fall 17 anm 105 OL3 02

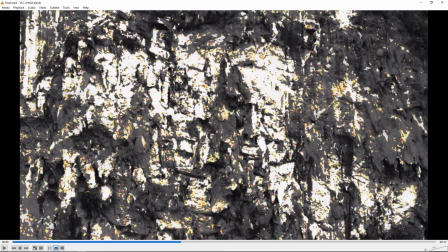2005s
The other thing is if you could have, you might kind of just do a blackening thing and have it go in sort of streaks out from the center and kind of leave, maybe
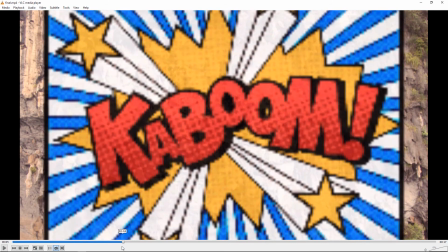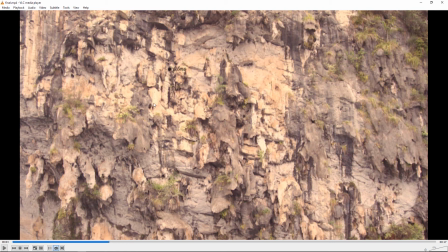2025s
like have streaks kind of going, maybe this area is blackened and sort of streaks going out that way, but then leave like the rest of it as is,
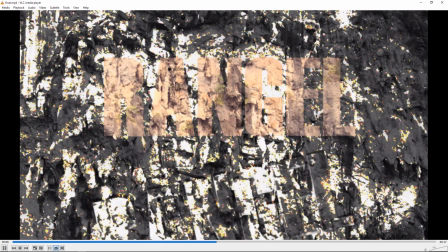2035s
because that looks kind of strange right now. I guess you want enough so that
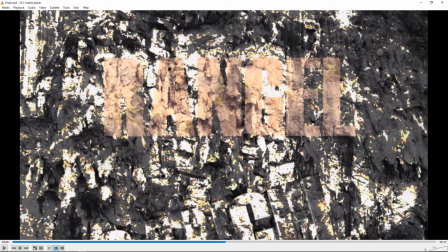2041s
that whole piece falls off, but still, you could have kind of fairly horizontal streaks that cover this area and kind of leave a lot of the rest of it the way it was,
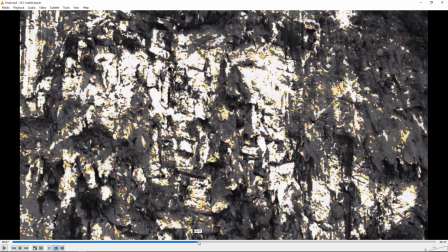2049s
have it kind of fade back to normal. And the way you do that, I think that's pretty hard to read right now.
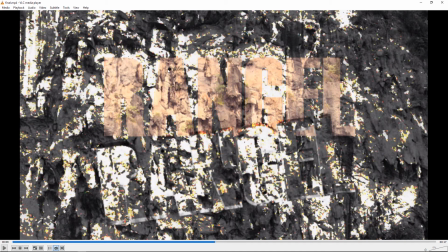2058s
And also, you still have the bomb and the films there, and I kind of think those should be gone. At this point, they're so small. If that basically that should either be gone or much bigger, so we could actually read it somehow.
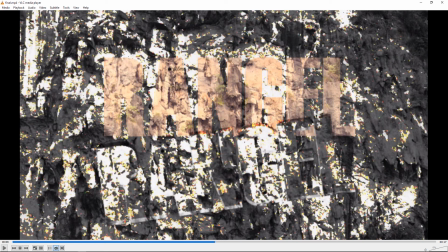2075s
But then there's another copy of it down here as well, which is kind of odd.
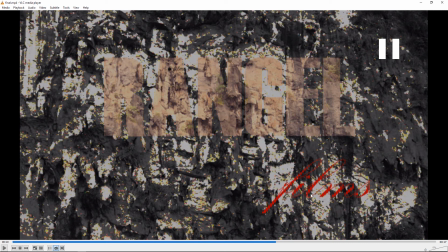2081s
Stuck to that thing. and then it says films here too. So it's like you have all those. I really think that just needs to be gone because and that really thin red script on this very big busy background is super hard to read. So I think, yeah, maybe just use the same font you did for the Wrangle thing
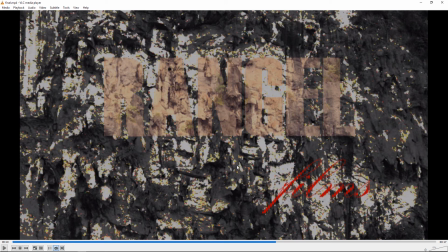2099s
here for films because it's almost illegible there. Yeah, and try, maybe the Wrangle is just a solid white, and maybe if you could have the background be a little bit more black and get rid of this bright white here, and then have those letterings white,
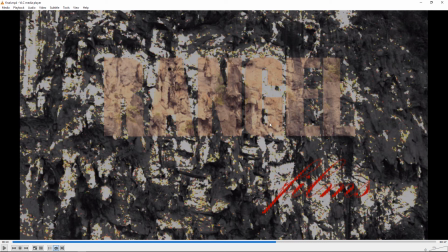2116s
and then it films nice blocky white letters, I think it would read okay, or something like that, or solid black and a light background.
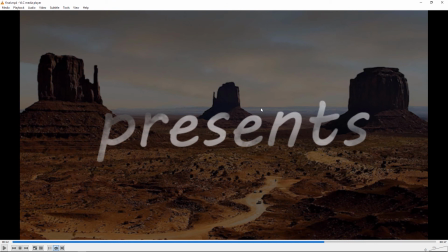2122s
And this presents. I guess you're getting to the point where the fonts are really jumping around because you've got
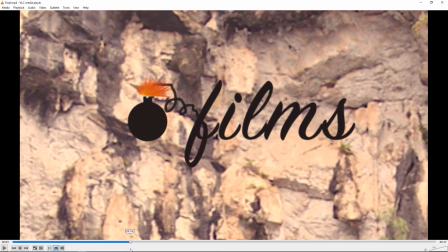2133s
forget about we get this script, then you have
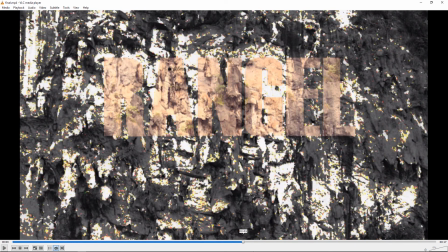2140s
um, this block lettering, and then that script, and then this kind of
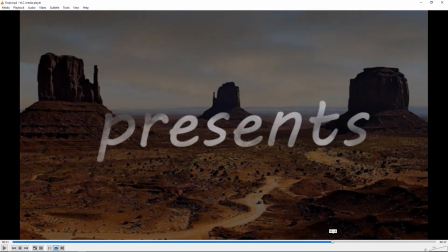2148s
sort of casual looking font, and then another script.
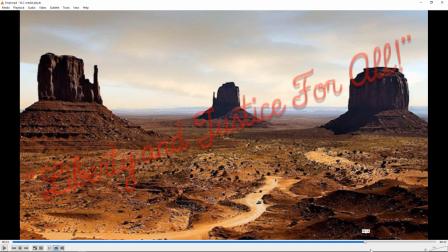2153s
And I just think we're jumping in too many directions font wise. And bright red is typically something to avoid on video. Maybe kind of you can use red, but maybe pull it back a little bit. Go a little dark, a little less saturated,
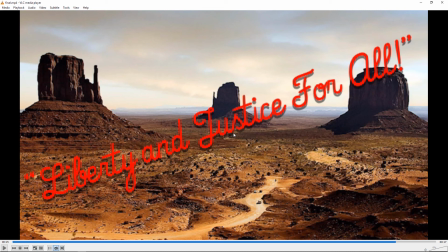2172s
and then drop shadows are sort of frowned upon these days in the design world. So try to see if it works without a drop shadow. Um, okay, yeah, and then maybe
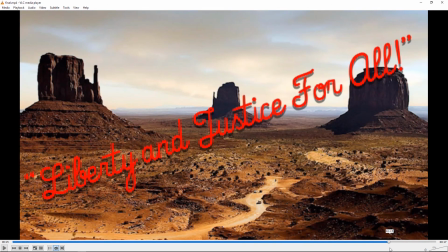2190s
try a simpler presents font. That's too much like Comic Sans.
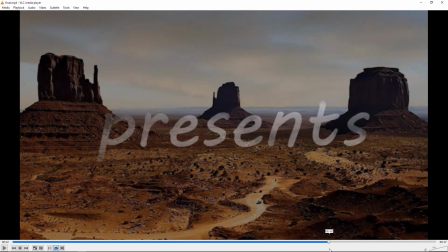2196s
And I know it's not Comic Sans, but it's so close to it. And that's also like a much maligned font.
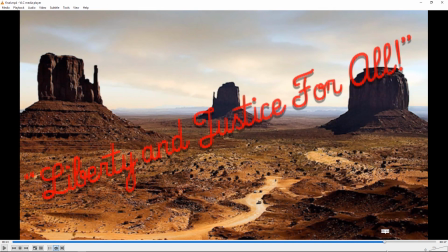2206s
Yeah, and think if there's anything you want to do to kind of liven up the animation of the title as well.
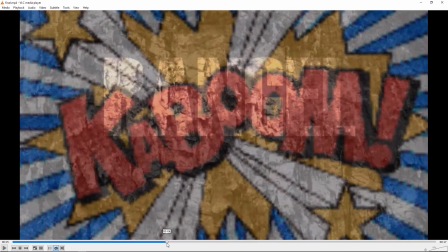2211s
So I think this could use some work. I definitely think that Kaboom thing is not working right now.
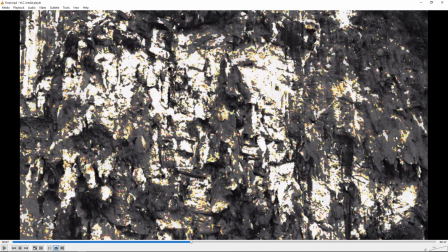2215s
I think the look of this damaged cliffside could use some work, and I would go back and I would just take the original image and then kind of paint the damage on top of it, paint some black marks and some whatever kind of damage you want to do, but don't do this effect on it because that looks,
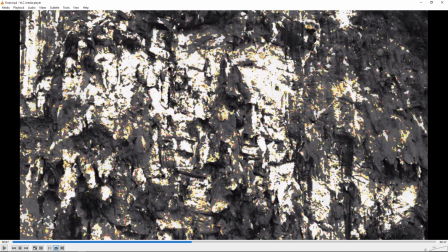2235s
well, it doesn't look damaged, and then this super high contrast makes the text on top of that pretty difficult to deal with. But I think conceptually the idea of the name falling off and revealing is kind of cool.